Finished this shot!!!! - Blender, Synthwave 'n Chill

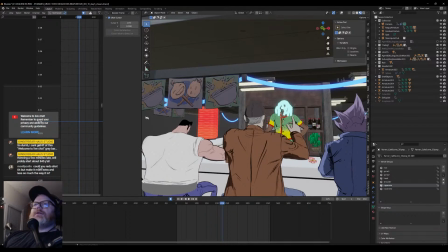So they're all on 3s, so if you watch, actually, let me close this so we can get a little bigger.
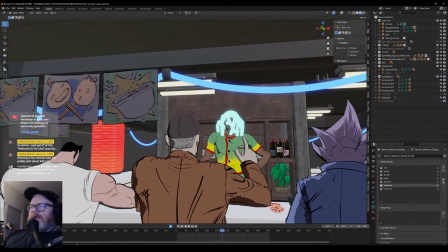So yeah, we have the chef move, and then we have our old man in disguised secret agent move, and then the rockabilly gal move. And then go on more, now the chef, then this guy, and this guy. Chef, this guy, this guy.
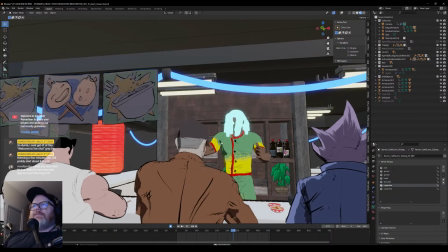So, and then when it plays, it all blends together nicely, and it looks great. So, love that little trick, and it's so simple.
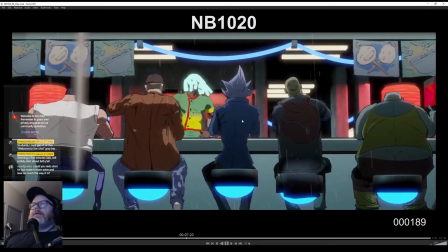And then, yeah, then when you play it, you know, it doesn't really look as choppy like I would expect 3s to look,
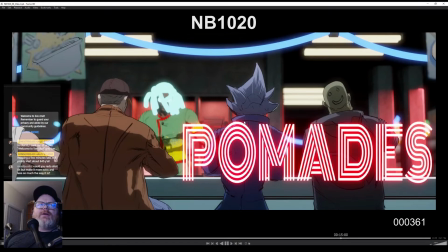because, I mean, 3s and 4s is like what they do with some really cheap animation sometimes,
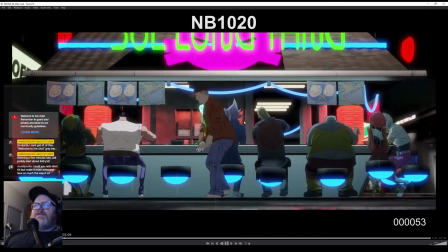and it looks so obvious, but with TV series. But you know, with this stuff, it blends together pretty well.
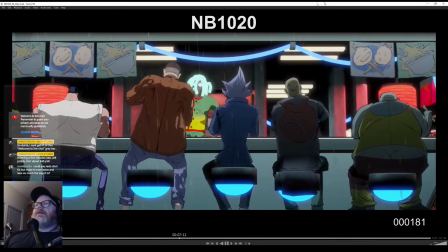So there we go.
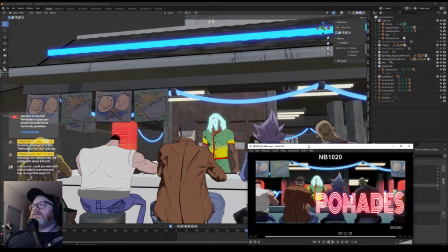Let's see, any other little details about this that people might want to know?
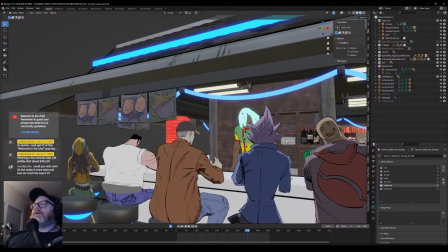Don't look at my outliner and learn anything from that because it is a mess.
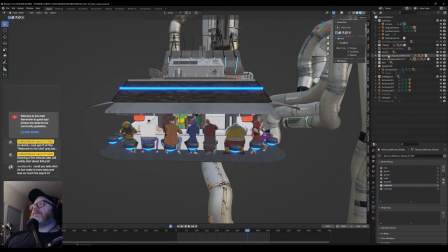I try to stay pretty organized when I'm at work, but here it's just a big mess.
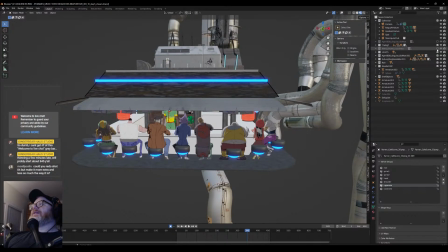I don't organize anything. So turn on the main environment here again.
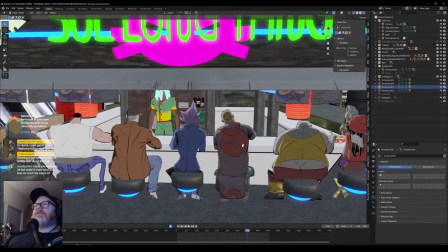All right. Let's see what else we got here.
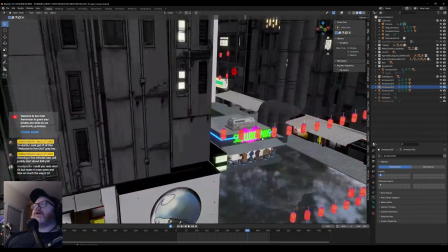Yeah, I think that's about it. That's all the major stuff for this one. And then, oh yeah, I have the, wait, where'd I put the plane?
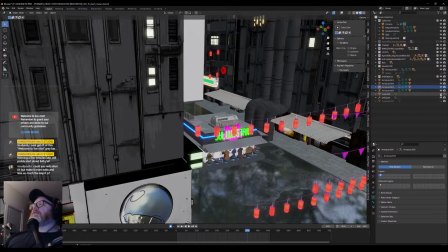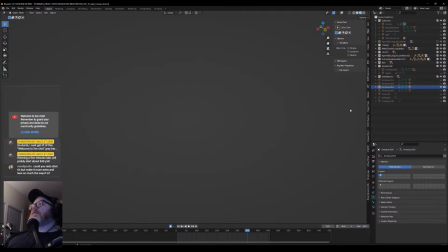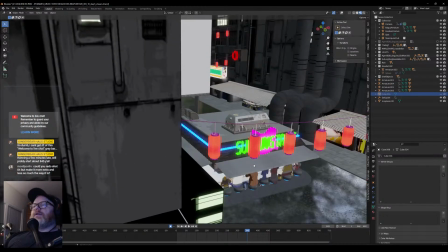Oh yeah, here's another thing I did, another little trick.
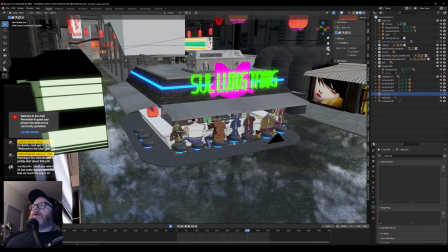One thing I do for the depth of field, if you look through the camera here, the camera is doing this long push in here.
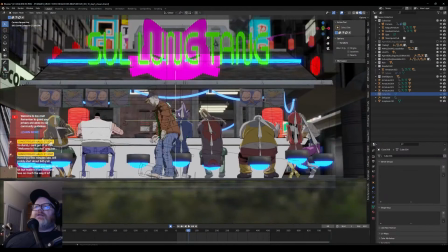If you can see this this little plus sign here, this is the guide for where the focus area is on the depth of field as you're pushing in.
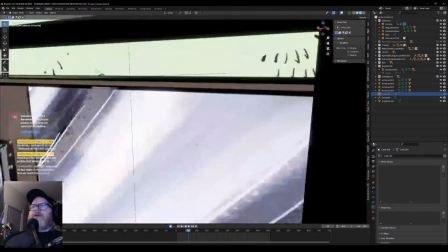And see, I'm gonna go out of the camera here, you'll see. So it's focusing right on this guy.
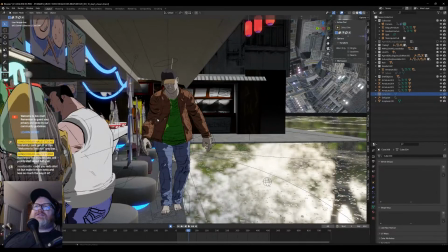This is the distance, so it doesn't need to be like locked onto his head. It's just the front to back distance from here to here. And it basically stays on him. As he sits down, it moves forward, and it stays right on him.
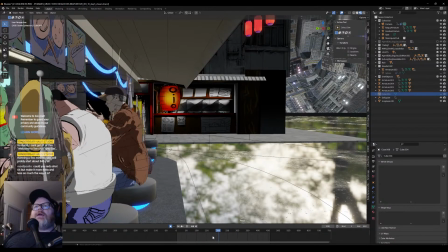So that the focus is always on him because he's the focus of the shot, obviously. And the way I did that, you could go into the camera and manually animate that.
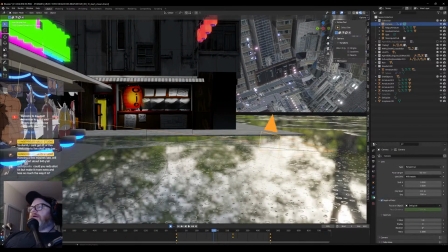If you go into here, on the right side here, we have our focus distance.
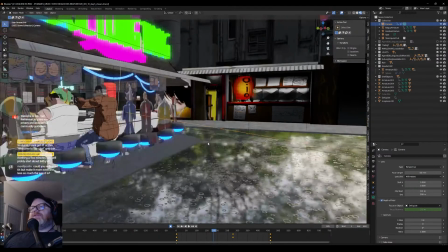And this green, it's green and grayed out because I have it constrained to something, but you could take it, see if it'll let me do it.
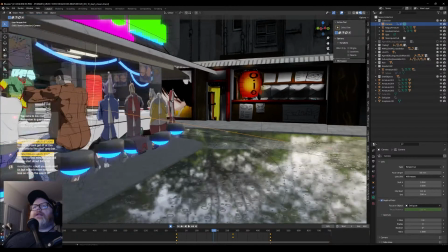No, it won't let me do it. Okay. But if you drag this focus distance, you can keyframe it, move it back and forth, and it'll represent it in your scene using that plus symbol.
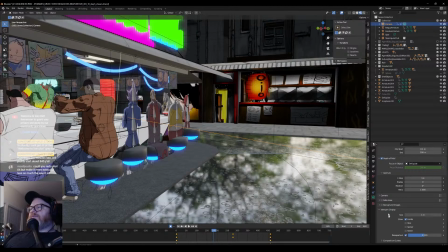You can do that by turning on show limits on your viewport display, and that's what will show you that plus. But what I do is I have it constrained to an empty,
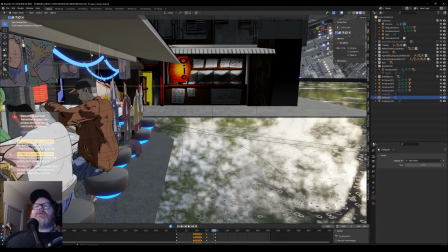same as a locator in Maya if you're a Maya person, and that's this here, and that's what I animated.
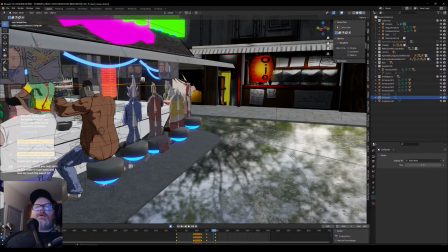So go split the screen again here, I'll show you.
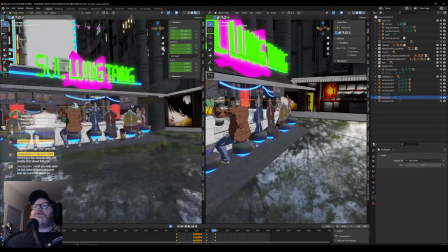Go to the camera view.
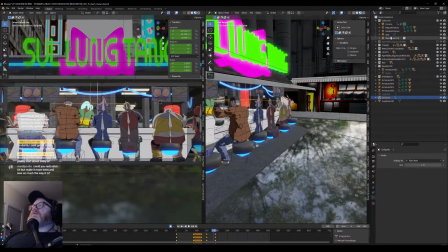Oh yeah, let me turn on my Passepartout, which is here.
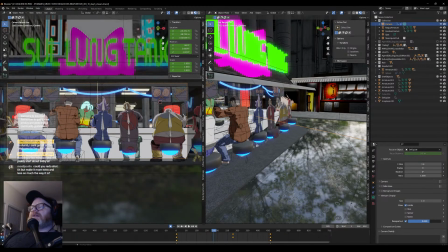There we go. This Passepartout.